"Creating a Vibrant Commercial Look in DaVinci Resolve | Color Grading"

Hey, what's up guys? So in this video, I'm going to cover how to create a commercial look in DaVinci Resolve and go from this to this.
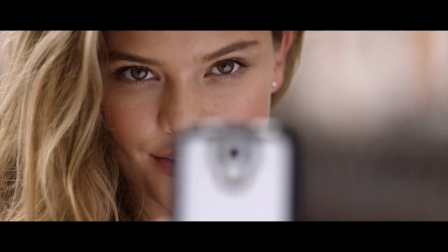In case this is your first time here, I'm Fred Trevino. I've been a professional colorist for 15 years for Beambox Studio,
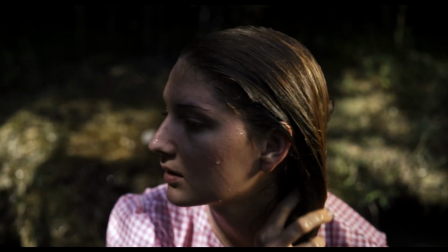and I've created about 60 feature length films and hundreds of short form projects for companies like Versace, ESPN, Under Armour, just to name a few. Also, my channel focuses on the creative side of color grading. There's tons of great channels out there that focus on the technical stuff like monitors and color spaces, color space transforms, things like that. But here I like to focus DaVinci Resolve on pushing your story forward and making things a little bit stronger on that end. In this video, I'm going to focus on creating a commercial look. I have a lot of stuff on creating a cinematic look, but it's always great because, to be honest with you, that's what typically pays the bills, is working on commercial stuff. And it's something that's very helpful to have in your arsenal. How to look at the footage, how to go about it step by step.
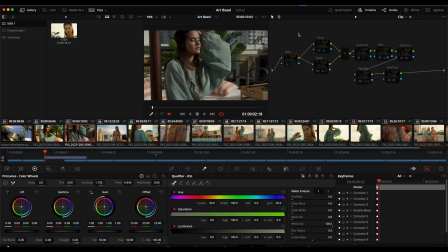So let's jump right in. This intro intentionally left blank. Okay, so here we are, and here is the clip that I'm going to grade today. And by the end, we will make it look like this again. So let me walk you through step by step my thought process on, you know,
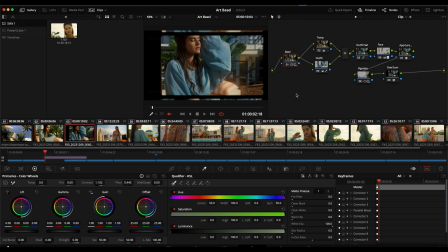what I was looking at and how I got a look to go from this to this. Okay, and before we get started, I just want to thank, you know, Black Pixel Productions for letting me use this shot. Very talented company. So if you are in the New York City area, definitely check them out.
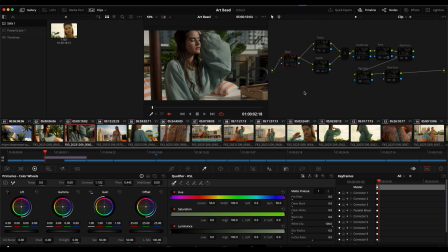Also, check out the link to their website below in the descriptions. Okay, and just a little bit about this clip. As you can see in the description down here, it was shot on the Sony FX3 in S-Log. So this is the base image. And the first thing I did is really just the base grade,
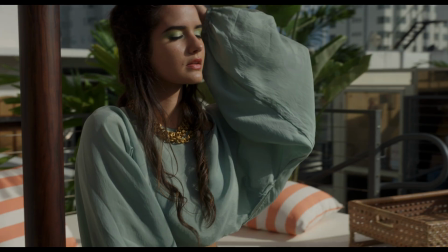which was a very subtle adjustment of going from here to here. And it really, the point of this was just to give it a little bit of pop, a little bit of contrast. So again, it was just before, after.
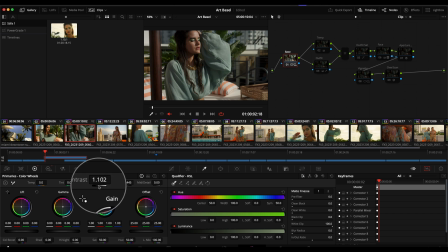And this was just a really simple adjustment, honestly, of just a little bit of contrast, a little bit of pivot. And then in the HDR tools here, I just boosted the overall exposure a little bit. And, you know, very subtle thing, but this is a good place to get started.
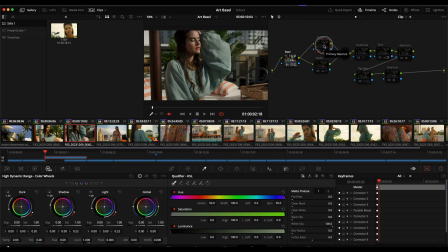The next thing I adjusted was the color temperature, and I simply gave it a little boost there before, after, just to warm it up a little bit. And again, a very simple adjustment in the color wheels, and I just boosted the color temperature a little bit.
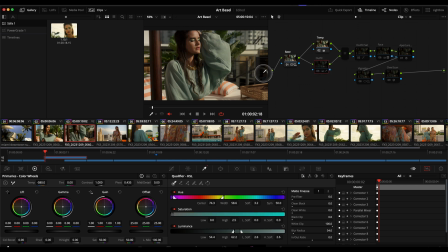And then what I wanted to do is, with this being kind of a commercial fashion beauty video, I really wanted to bring out her outfit. So what I did is I keyed her outfit here to make it pop.
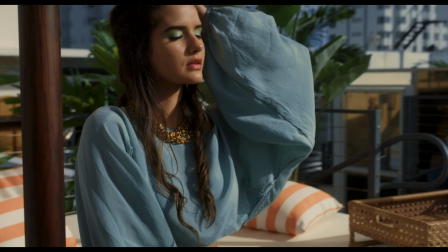Before, after, before, after.
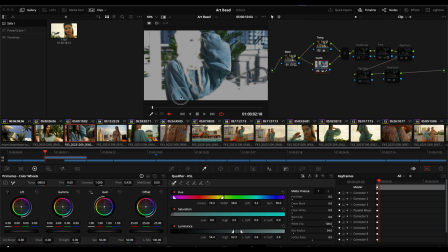And if you see the key that I did, I basically selected anything that's in the greens because I really wanted to almost create a sort of, you know, semi-teal and orange look, you know, contrasting her skin tones with her outfit and the green in the background.
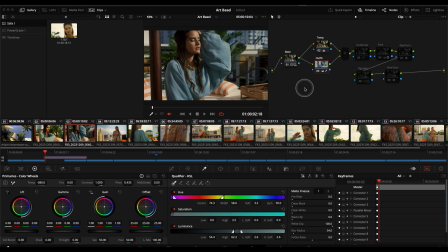So again, this was just a quick before, after. And I did that by keying all the greens, especially her outfit. And then, you know, whereas before in the previous node here, I boosted the warmth,
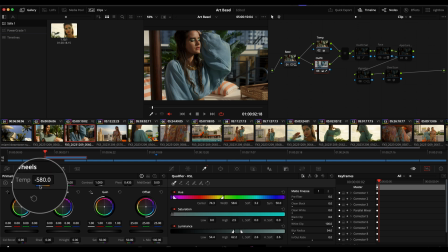I wanted to cool all that other stuff down to create some color contrast. So you can see very simple steps that kind of go a long way. This is one of those adjustments that really, you know, the others were pretty subtle,
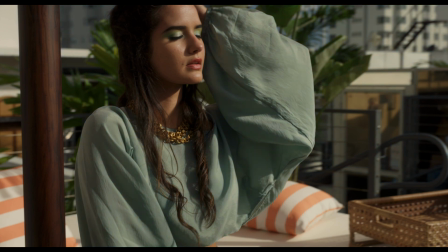but this one is where you can start seeing a look develop before, after.
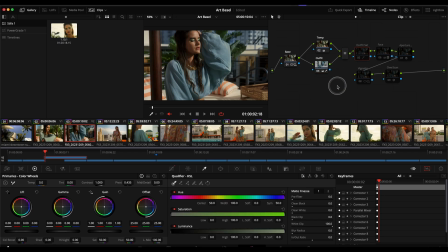And then from here, the next step, you know, I stayed with the outfit and I just did a very simple outfit saturation. And that's it.